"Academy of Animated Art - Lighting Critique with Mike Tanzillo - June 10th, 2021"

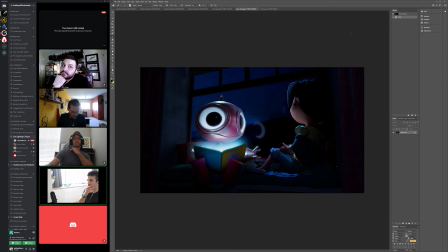I was gonna say I want to tone down some of this brightness here on his fingers, but I think that just makes too much sense to avoid. Do you guys have any other notes on this? I think it looks really good. I know all those minor tweaks, but it definitely has helped.
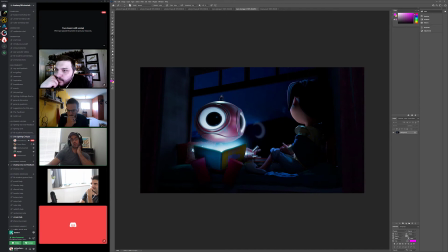Yeah. On the road. Yeah, totally. I mean, just since it's a still, I mean, and I'm also looking at a Discord version of this, but like any kind of these bright lights, I would just try to like crank up samples and do just another like,
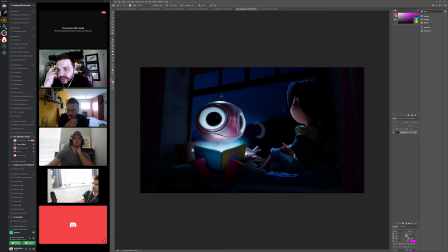I mean, as long as you're not rendering the whole image again, like just try to get some of the noise out of there, but yeah. Like his right eye, I don't know if that's maybe the shader, but like his screen right eye feels a little noisy too. I don't know, but yeah, I would say that too. And then this is super minor.
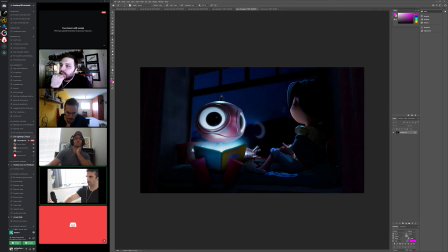I was just looking up here, because I was like looking at the composition overall, and it's kind of like there's a little bit of dead space up here. I wonder if we couldn't put in like a little shadow from this curtain onto the wall here and just kind of darken a little bit there,
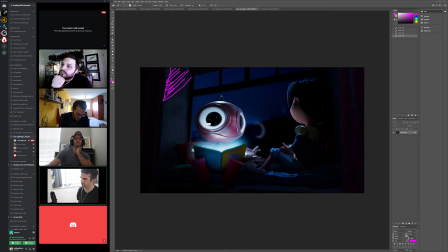and that'll help compositionally bring us down a little bit further. And then yeah, Aaron has a really good point. It's also in my
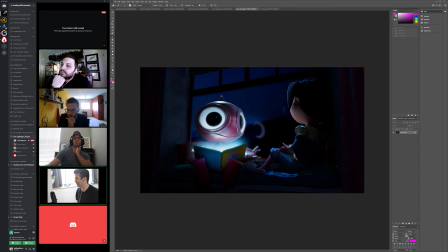non-Discord. Then my local screen, it's also a little bit noisy in there, so I would say to go ahead and do that too. All right. Okay, so I think that one looks good.
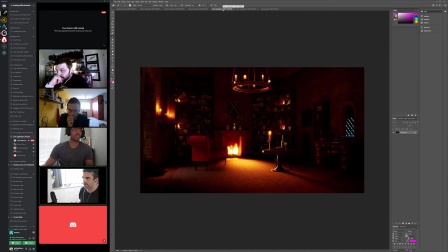Nighttime. Yeah, also feeling pretty good about this. Just gonna leave it open if you guys see anything.
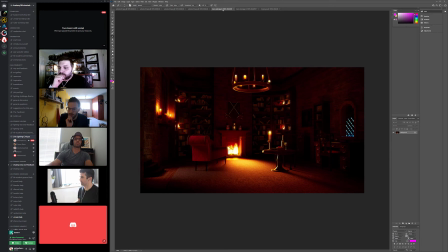You guys got anything? Think it's good. You guys want to clap? Kind of feel like clapping for Dani. All right, Dani. Woo. Thank you.
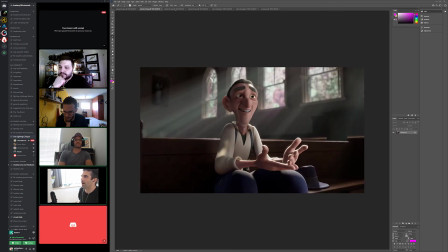All right, last up we have Antonio. He's got a few stills from his animated shot with this guy. These are looking really great. And I read your comments. You're still working on eye dings. The wall was too far back. That's totally fine. If I was you, I would give it a try on the wall of just adding a little bounce light on the bottom,
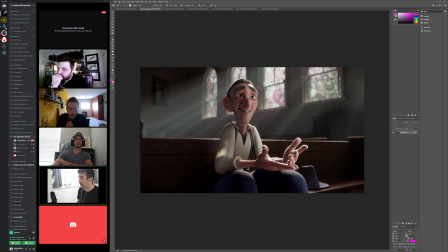because if you think about these lights coming in and like really hammering the ground with a lot of bright outdoor light, there might be a little light bouncing up here. That will give us an opportunity to create a little variation on some of these walls, maybe even these over here. Just like a little area light underneath that just kind of creates a little bit of a bounce glow.
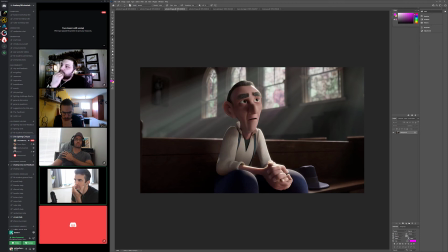For the character himself, I think he's looking really good. One thing I would love to see is a slight color distinction between his lips and his skin. It's like a little bit of a. It's just like a little. It's just like. It always throws me off when the skin just feels like skin throughout that.
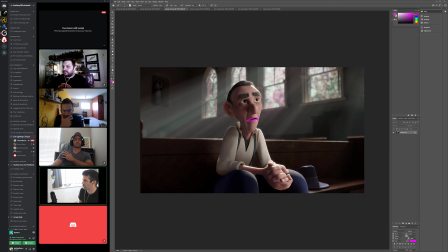So just if you can go in, if it's UV'd out to the point where you could just create a little bit of a slight like a soft or something. So it doesn't have to be perfect, but just like a little bit of a distinction, so we can kind of help identify his lips a little bit more. In the shots where we can see his teeth, they look a little bit cold.
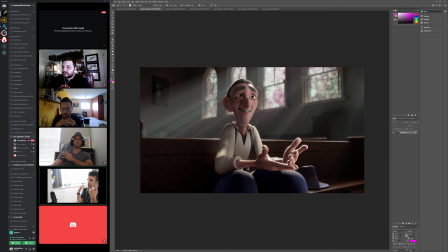I would just warm them up a little bit, because if you think about light bouncing around in there against your gums and your skin, it just picks up a lot of warmer colors. Also, like if you're older, you get some tartar buildup, and that ends up being a little more yellow than anything else.
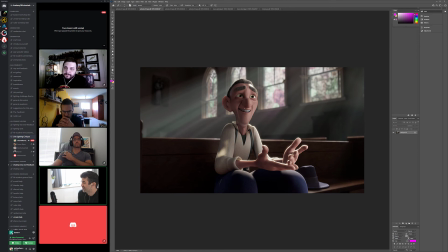His skin, I would say it might be a little bit too blue, but I actually think it fits really well with this character in this set. So I think you've done a really good job of choosing that. The hair looks really beautiful, like the bushy eyebrows and the slick back do.
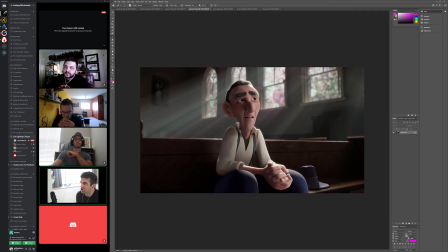Like lots of variation in there, lots of subtle stuff going on. Yeah, I think that's about it. One other silly thing, the shader on his shirt, it feels a little stretched at points, and also
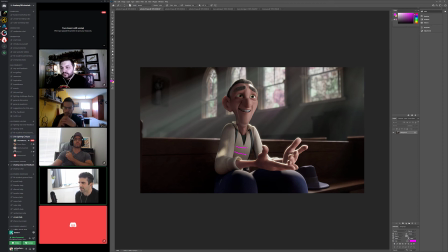it's horizontal on his chest and vertical down his sleeves.
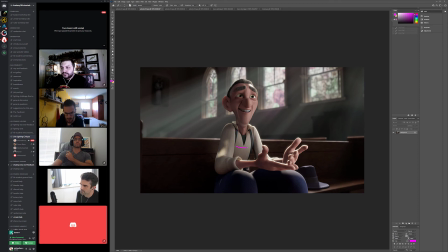And it doesn't really, it feels like it would be one or the other. I don't know why that bothers me. It was just something I was thinking about, because like when you make a shirt, you kind of lay it out and you kind of cut out these things, and the pattern kind of all goes the same way.
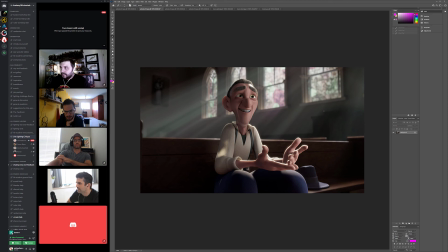I don't know. I've never made a shirt before. What do you guys think? Do you guys have any thoughts? I'm just wondering where the light on his right arm, screen left, where that light is coming from.
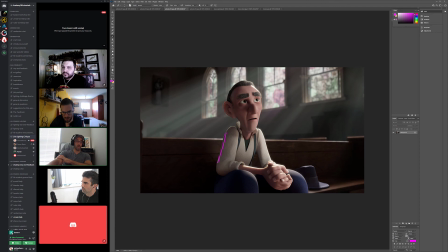Is that a light is it from the windows behind him, or are there windows on the opposite side of him as well? Like there's a window off camera here to the foreground. Are you talking about the light on his arm here or on the back side? On the elbow, on the elbow bicep area. Okay.
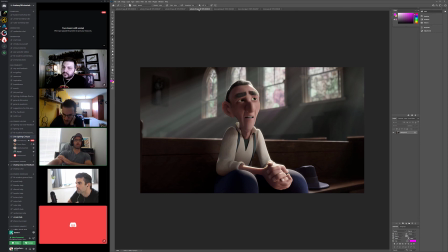As you go to the other shots, you'll see it more like that one right there. Yeah. That's a really good. Great question. Yeah, because like all the rest of it really makes sense. That kind of stands out as being like it's coming in from the wrong direction. Well, so then I guess I have a question about that.
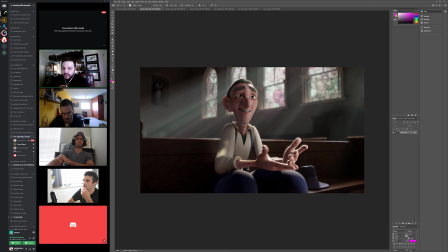If this was in a film where it was established, let's say it was established that this room was symmetrical and there was other windows on the left, although I guess the light direction wouldn't be funneling in that way either. It's the direction, it's the intensity of it.
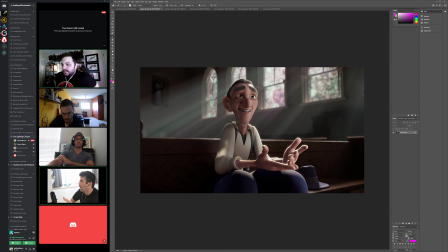If it was softer, you would buy it as being like, oh, it's just bright outside and some of that light is filtering through the one side. But it's because it's so bright and so like you know that it would be like a beam of light coming in the other way, and then it just, your brain's not piecing that together.
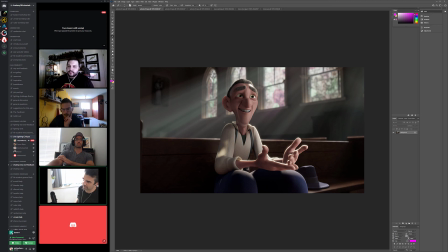So yeah, this almost feels like it's from the rim light, and because his arm kind of kicks back a little bit, it like it opens it up a little bit to the light peeking around his arm and getting in there. So my guess is that's from the rim light.
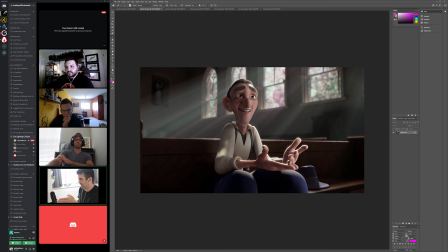And it's in those situations that sometimes you kind of have to do some subtle animation of that rim light over those frames, just to kind of make sure it stays back behind his arm. And do some things like that. Also, yeah, because this bench is here, we know it's not coming in from behind, so it's definitely like there, kind of a thing.
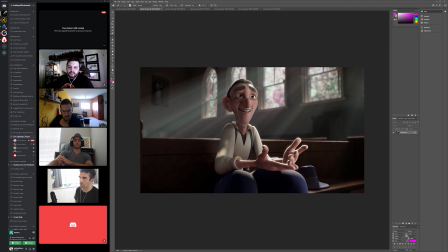Or there, I should say. Yeah, it looks great overall. Yeah, like it's really nice. He looks really good. All right, cool. All right, that is all for today, everybody. Yeah, if you have any questions, let me know.
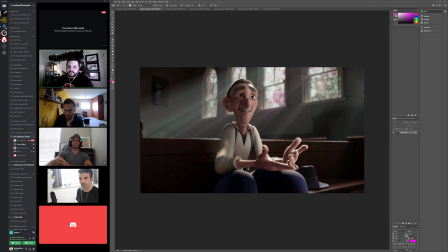Thanks. Talk soon. If not, I will see you tomorrow. Yeah, have a good day. All right. Be good, everybody.